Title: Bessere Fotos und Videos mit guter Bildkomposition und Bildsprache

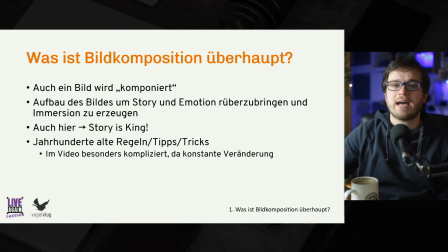4:08 Also du hast halt nicht ein Bild, was du deinem Zuschauer vorsetzt und deinem Zuschauer sagst, hey, hier, guck dir vielleicht mal dieses Foto hier an und dann hat er ganz lange Zeit, um dieses Foto anzugucken, sondern du hast halt wirklich, je nachdem mit wie vielen Frames pro Sekunde Du arbeitest 24, 25, 30 Frames pro Sekunde und kannst deswegen nicht,
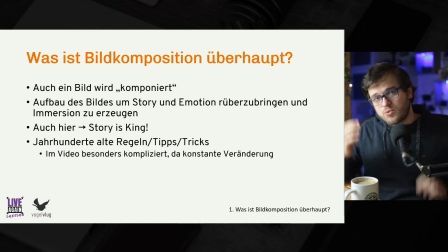4:27 beispielsweise ist es nicht möglich, mehrere Informationen, also mehrere wichtige Informationen, die der Zuschauer mitkriegen sollte, in einem einzigen Frame unterzubringen. Also wenn du in einem Frame mehrere Fokuspunkte hast und aber in einer Millisekunde schon auf den nächsten Frame weitergeschaltet wird, das funktioniert nicht.
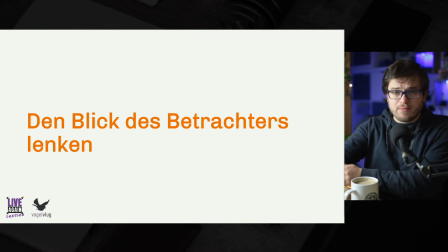4:42 Das kann der Mensch nicht in dieser kurzen Zeit aufnehmen. Deswegen ist einer der wichtigsten Punkte in der Bildkomposition speziell, was die Videografie angeht, dass wir ganz gezielt den Blick von unserem Betrachter lenken. Also wir wollen, dass der Zuschauer immer genau da hinguckt, wo wir wollen, dass der Zuschauer hinguckt.
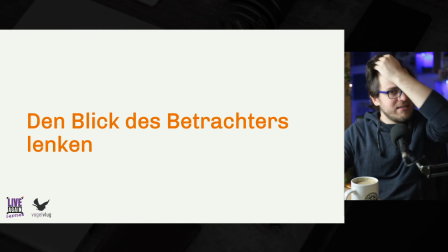5:01 Und dass er dadurch halt alle wichtigen Informationen mitkriegt, die wir ihm entsprechend mitgeben wollen.
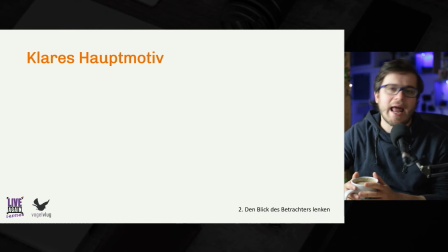5:07 Das Wichtigste dafür ist es eben ein klares Hauptmotiv zu haben. Also um den Blick des Betrachters lenken zu können an die Stelle, wo wir ihn haben wollen, müssen wir uns überhaupt darüber im Klaren sein, ja, was ist denn überhaupt die Stelle, wo wir ihn haben wollen und sollten deswegen beim Planen unseres Videos eben auch genau bedenken,
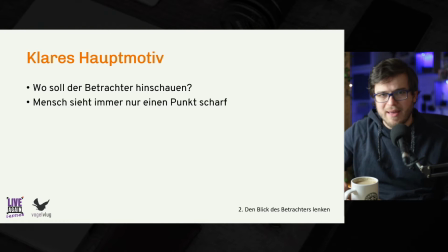5:24 okay, wo soll unser Zuschauer denn tatsächlich eigentlich hinschauen. Denn das riesengroße Problem ist, wir Menschen sehen biologisch immer nur einen einzigen Punkt scharf. Das macht man sich im Alltag nicht so sehr bewusst, weil wir mit unseren Augen wahnsinnig schnell hin und her wandern können und dadurch auch sehr gut Flächen wahrnehmen können.
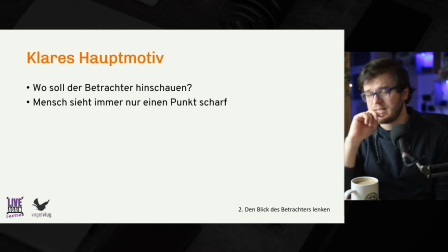5:42 Aber wenn ihr euch hier in meiner Präsentation vielleicht einmal auf den Punkt, also wenn ihr euch einmal auf das Wort scharf konzentriert und das Wort scharf anfokussiert, dann werdet ihr feststellen, das Wort Mensch vorne in der Präsentation, das könnt ihr schon gar nicht mehr lesen, das ist unscharf, das ist aus eurem Sichtfeld rausgewandert.
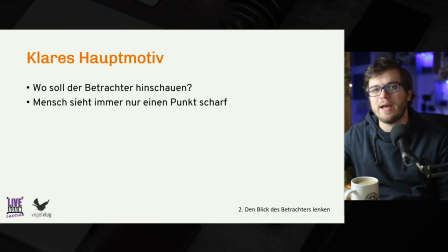5:58 Natürlich können wir innerhalb von wenigen Sekunden diesen kompletten Satz lesen, Mensch sieht immer nur einen Punkt scharf, aber wenn wir uns gezielt auf einen Punkt konzentrieren, dann wird der Rest des kompletten Bildes eben unscharf. Und weil wir eben, wie gesagt, in der Videografie diese Problematik haben, dass die Frames sehr, sehr schnell wechseln,
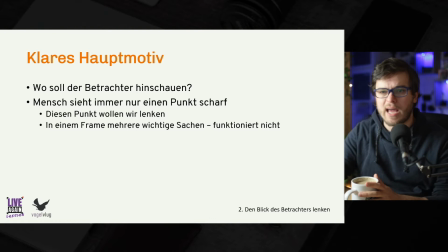6:16 ist es eben sehr, sehr wichtig, diesen einen gezielten Punkt entsprechend zu lenken. Ich habe es gerade schon gesagt, in einem Frame mehrere wichtige Elemente zu haben, funktioniert nicht, weil das kriegt der Zuschauer einfach essentiell nicht mit.
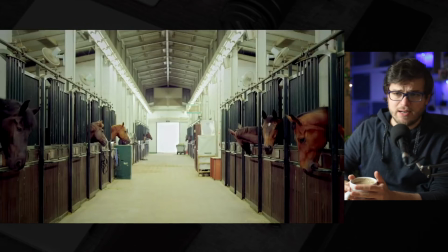6:30 Ich habe dazu schon mal das erste x-beliebige Musikvideo genommen, was mir eingefallen ist. Ihr könnt ja mal unten in die Kommentare schreiben und raten, um welches Musikvideo es sich handelt. Ich werde es gleich verraten. Es ist das Musikvideo von Gangnam Style von Psy und das ist einfach ein Stillframe aus diesem Musikvideo und dieser Frame ist,
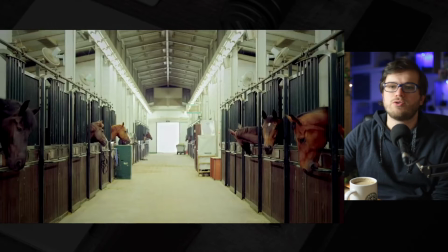6:50 ich würde sagen, wenn man den einzeln so hinstellen würde, ist es ein schlechter Frame. Denn hier ist nicht klar, wo der Zuschauer hinschauen soll. Es gibt keinen klaren Fokuspunkt in diesem Bild. Also wir haben halt hier irgendwie diese Pferde, wir haben hier drüben andere Pferde, wir haben hier hinten diese Tür.
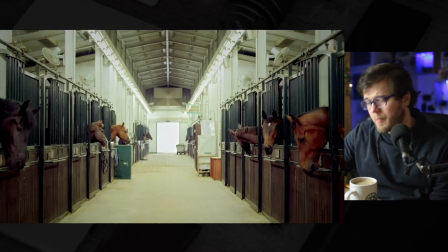7:05 Wahrscheinlich würde der Zuschauer am ehesten auf diese weiße Tür schauen, aber es ist nicht so ganz klar, wohin der Blick gelenkt werden soll.
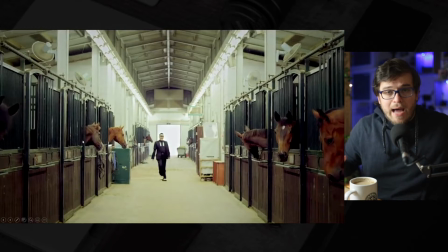7:11 Wenn wir aber in exakt demselben Video ein paar Frames weitergehen, so dann kommt hier halt auf einmal Psy rausgelaufen und damit ist der Fokuspunkt direkt sofort klar. Der Hauptfokuspunkt in diesem Bild ist halt der Psy, wie er da seinen Song vorträgt.
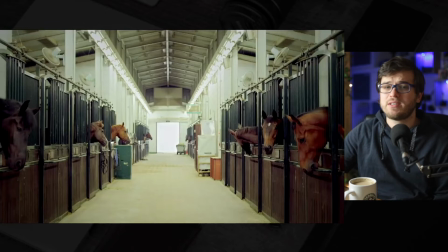7:24 Trotzdem hat es ja dieser Frame hier aus irgendeinem Grund ins Musikvideo geschafft, obwohl ich sage, dass es ein schlechter Frame ist. Denn dieser Frame wird im Rahmen des Musikvideos trotzdem in einen Kontext gesetzt. Der Zuschauer weiß an dieser Stelle trotzdem, wo er hinschauen soll. Nicht, weil der Frame als solcher gut ist, sondern einfach, weil der Editor, also der Mensch, der das Ganze geschnitten hat,
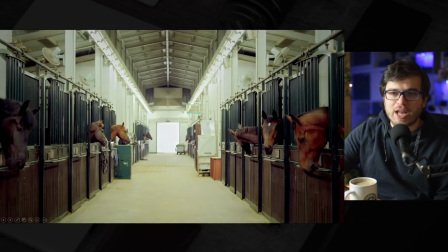7:44 an der Stelle einen guten Job gemacht hat. und durch das Editing den Blick an diese Stelle gelenkt hat. Und der Zuschauer weiß, nicht bewusst, aber unbewusst, ganz genau an dieser Stelle wird Psy gleich auftauchen.
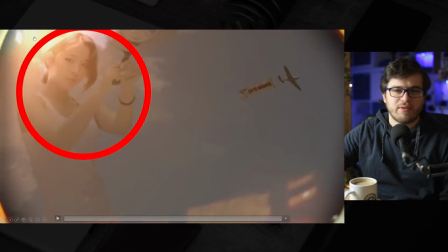7:56 Wir können uns das Ganze ja einmal als Video angucken. Ich habe hier einfach die ersten Sekunden von Gangnam Style genommen und mal einen roten Kreis drüber gepackt, an die Stelle, wo eben der Blick des Betrachters hingelenkt werden soll. Das merkt man nämlich sehr, sehr schön bei diesem Musikvideo.
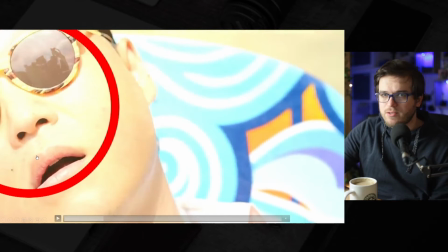8:11 Also wir haben hier am Anfang diese junge Dame mit ihrem Fächer und dann auch direkt wieder links oben in der Ecke.
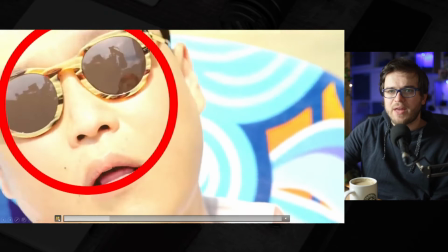8:17 Auch das ist eine bewusste Entscheidung gewesen, dass Psy halt hier dann links oben in der Ecke ist. Und dann wandert er mit seinem Kopf rechts rüber.
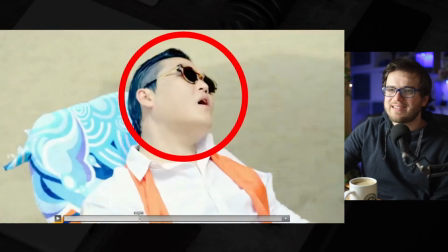8:23 Dann haben wir da eben, hoppla, jetzt habe ich wieder nach vorne gemacht, das wollte ich nicht. Dann wandert er mit seinem Kopf hier rüber, damit shiftet der Fokuspunkt nach rechts. Hier haben wir tatsächlich einen kleinen Sprung, das passt auch grob, aber es ist ein kleiner Sprung vom Fokuspunkt drin.
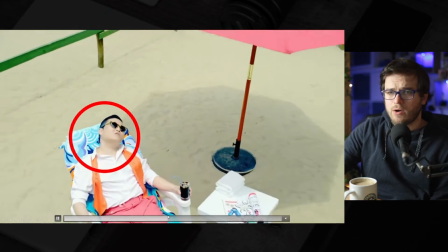8:37 Ich glaube, das kann man noch vertreten. Und jetzt kommt dann gleich der entscheidende Cut, ne, jetzt zoomt es hier raus, wird wahrscheinlich mit einem Kran aufgenommen sein, vermute ich mal.
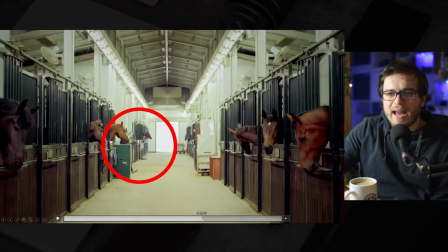8:46 Und an dieser Stelle, ne, habt ihr es gesehen, es wechselt halt von ihm, wie er hier auf seiner Liege liegt, an exakt die gleiche Stelle, ne.
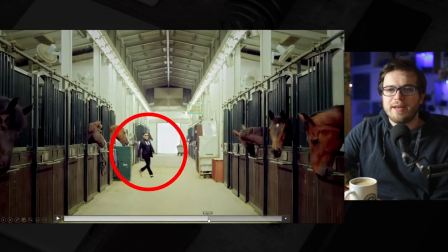8:54 An dieser Stelle haben wir gerade geguckt, weil da liegt er auf seiner Liege und genau an derselben Stelle erscheint er dann im nächsten Frame.
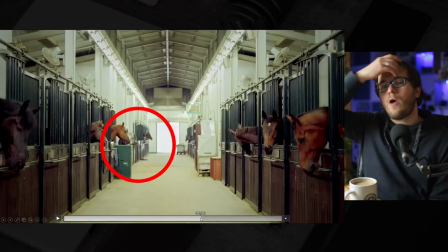9:00 Deswegen ist eben, ne, ich hab's gerade eben schon gesagt, dieser Frame auch entsprechend valide und das ist in Ordnung, dass die, also in Ordnung, ne, ich judge hier überall. ein Musikvideo, was viele Millionen Klicks hat. Also es hat einen Grund, warum dieser Frame so eingesetzt ist, wie er eben eingesetzt ist.
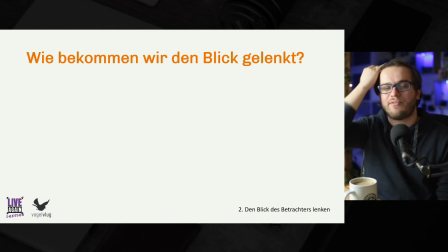9:18 Wie bekommen wir jetzt aber den Blick des Betrachters gelenkt? Außer durchs Editing. Also wenn dieser Frame hier halt der allererste Frame im Video gewesen wäre, dann wäre es kein guter Frame gewesen, weil dann eben nicht klar gewesen wäre, wo der Zuschauer hinschauen sollte. Dazu gibt es einige Tricks, die sich eben über Jahrhunderte etabliert haben, weil das sind tatsächlich Tricks,
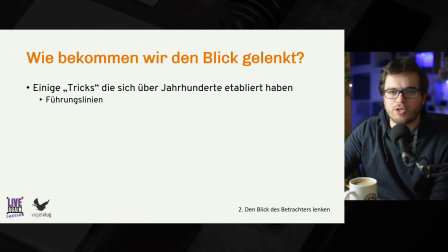9:35 die wir auch aus der Fotografie und wenn wir noch weiter zurückgehen, auch aus der Malerei schon kennen. Solche Tricks können sein, beispielsweise Führungslinien, die Leserichtung und mehr. Und speziell auf die Führungslinien und die Leserichtung werde ich jetzt im Folgenden noch ein bisschen näher eingehen. Ich glaube, was Führungslinien sind, kommt schon so ein bisschen aus dem Namen Führungslinien hervor.
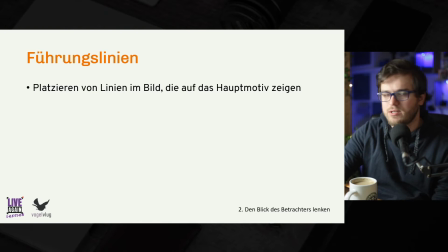9:56 Führungslinien sind einfach Linien im Bild, die auf unser Hauptmotiv zeigen.
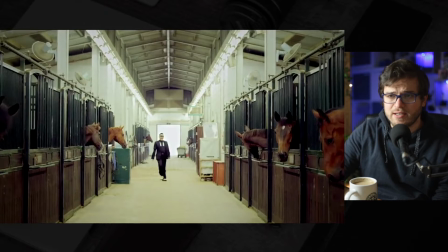10:00 Und die können wir ganz gezielt und ganz bewusst in unserem Bild platzieren, um eben den Fokus genau dahin zu lenken, wo wir ihn haben wollen. Wenn wir einmal wieder diesen Frame hier aus dem Musikvideo von Psy nehmen, dann sieht man relativ schnell, hier wurde halt einfach die Perspektive als Führungslinien genutzt.
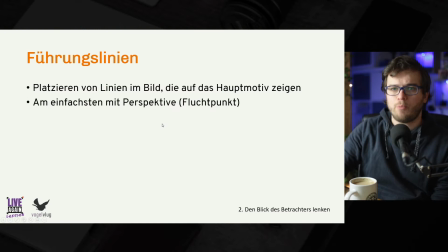10:17 Wir haben einen klaren Fluchtpunkt und durch diesen Fluchtpunkt ergeben sich eben in der Perspektive Linien, die genau auf unser Hauptobjekt zeigen. Die einfachste Art und Weise, Führungslinien zu erzeugen, ist eben mit so einem Fluchtpunkt. Es gibt aber auch andere Möglichkeiten. Es ist zum Beispiel auch möglich, Führungslinien durch parallele Linien zu erzeugen.
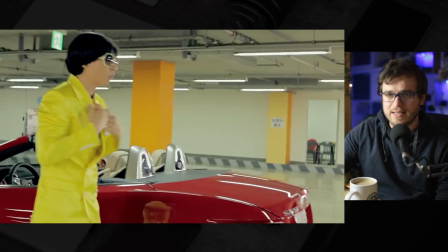10:35 Also wenn wir mal einen anderen Frame aus Gangnam Style nehmen, dann wird das mit Sicherheit auch eine bewusste Entscheidung gewesen sein, dass halt die Kameraeinstellung so eingestellt wurde, dass hier diese Lichter, diese Neonröhren genau auf der Höhe vom Gesicht dieses Protagonisten sind.
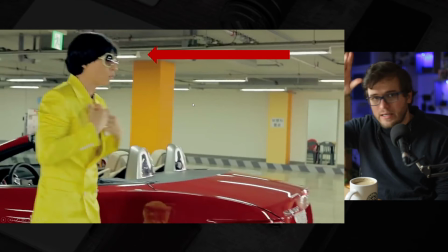10:51 Also die zeigen sehr, sehr schön eben auf den Protagonisten drauf und das hätte man ja variieren können, wenn man mit der Kamera eben weiter oben oder nach unten geht und ich bin mir sehr, sehr sicher, dass der Kameramann an dieser Stelle ganz bewusst diesen Kamerawinkel gewählt hat, um eben mit diesen Neonröhren,
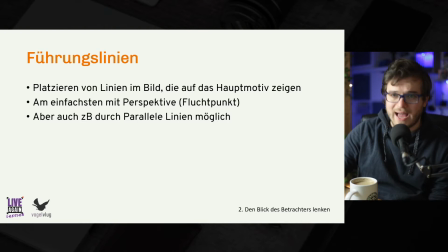11:06 die hier an der Decke hängen, auf das Gesicht von diesem Actor in dem Musikvideo zu zeigen. Jetzt kann man nicht nur Führungslinien bewusst einsetzen, um damit auf Objekte zu zeigen.
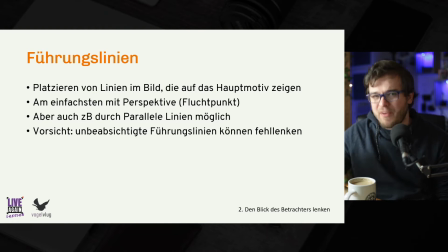11:20 Es ist nicht nur wichtig, auf Führungslinien zu achten, weil man damit gezielt auf Objekte zeigt, sondern es ist auch andersrum wichtig, auf Führungslinien zu achten. Denn wenn man nicht darauf achtet, dann können unbeabsichtigte Führungslinien den Zuschauer auch fehlenlenken und den Zuschauer vielleicht an eine andere Stelle blicken lassen,
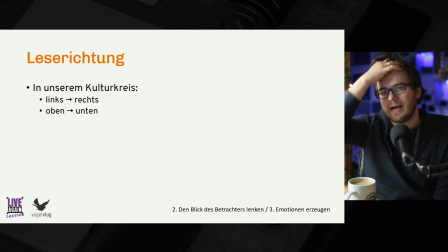11:37 wo wir gar nicht wollen, dass der hinguckt. Das nächste Thema ist die Leserichtung. In unserem Kulturkreis ist es so, ja, wir lesen halt von links nach rechts und von oben nach unten.
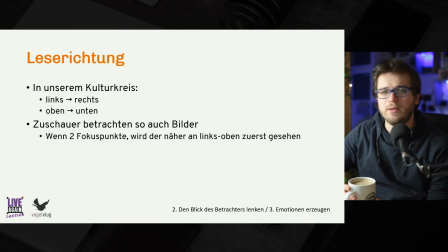11:49 Deswegen ist es auch so, wenn wir jetzt mal aus der Videografie rausgehen und eher in die Fotografie oder in die Malerei und wir ein Bild haben, wo es halt zwei Fokuspunkte gibt, also zwei Punkte, die irgendwie wichtig sind für die Story von diesem Bild, dann wird der Zuschauer mit sehr hoher Wahrscheinlichkeit den Fokuspunkt,
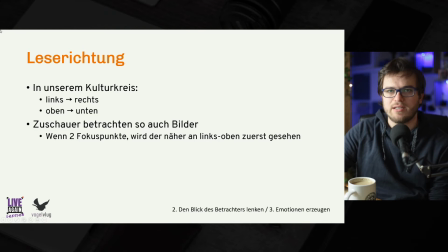12:05 der näher an der linken oberen Ecke ist, zuerst sehen, Weil wir eben auf die Art und Weise ein Bild analysieren von links nach rechts und von oben nach unten. Aber auch Prozesse funktionieren für uns in unserem Kulturkreis kognitiv immer von links nach rechts.